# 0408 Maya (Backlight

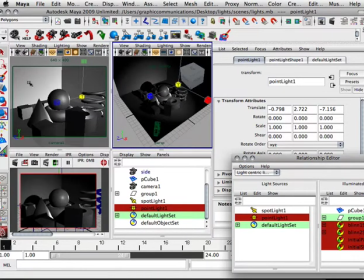4:13 So backlights are a very, very ornamental type deal. And I think I have that thing still in Photoshop. Yeah, I do.
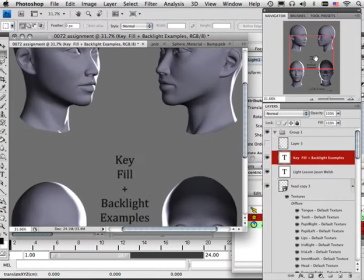4:22 Perfect time. So here I have a model, okay, that I've kind of lit using a 3-point lighting system.
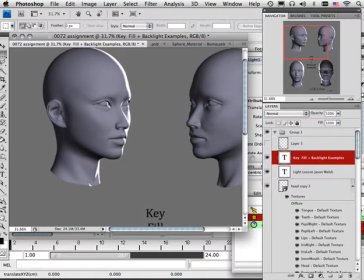4:30 This is my backlight. And back here is a fill light. And what I'm doing right now with the actual spotlight is making this light right here.
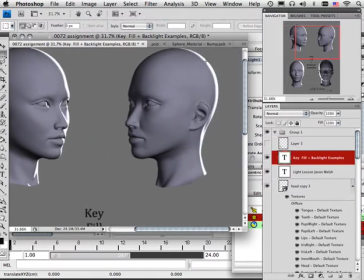4:44 So the whole deal is this one just strengthens the outline and separates it from the background. The spotlight, which is the key light, highlights all the detail. And the thing that we haven't covered yet is the fill light, which just makes it so it's not so contrasty,
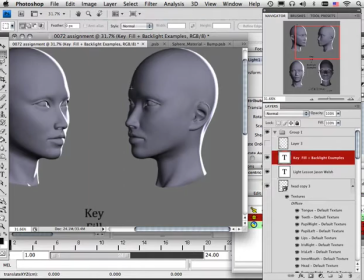5:02 because without the fill light, this shadow would be black, and we do not want that.
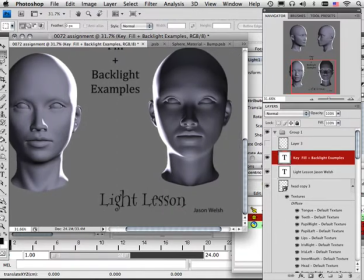5:08 And you can move this around 3 points. You can move them around to make very interesting scene setups. Like take for this one, for instance. This one has the key light pointing up, the fill light pointing down, and then it has still the backlight, and I move the backlight over to the other side of the model.
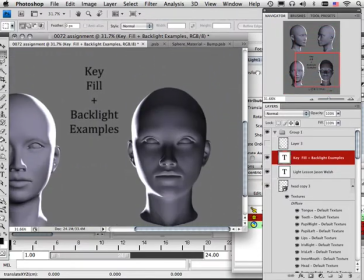5:29 They know it doesn't match the rest of them, but if I had a scene that's all set up like this, that'd be very interesting. Make everything very gloomy or, you know, mysterious like.
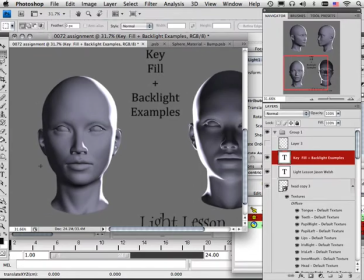5:40 This one's more, you know, sun outside shining down, making some contrast, and same with the other two.
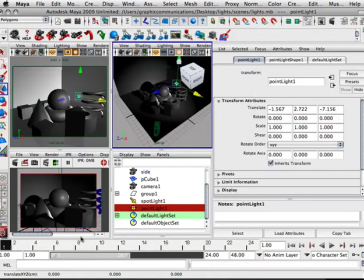5:49 So moving around those 3 points of light really do make a lot of dramatic things happen within your scene. Now that we have understand backlight and how it affects the geometry, let's now look at the fill light.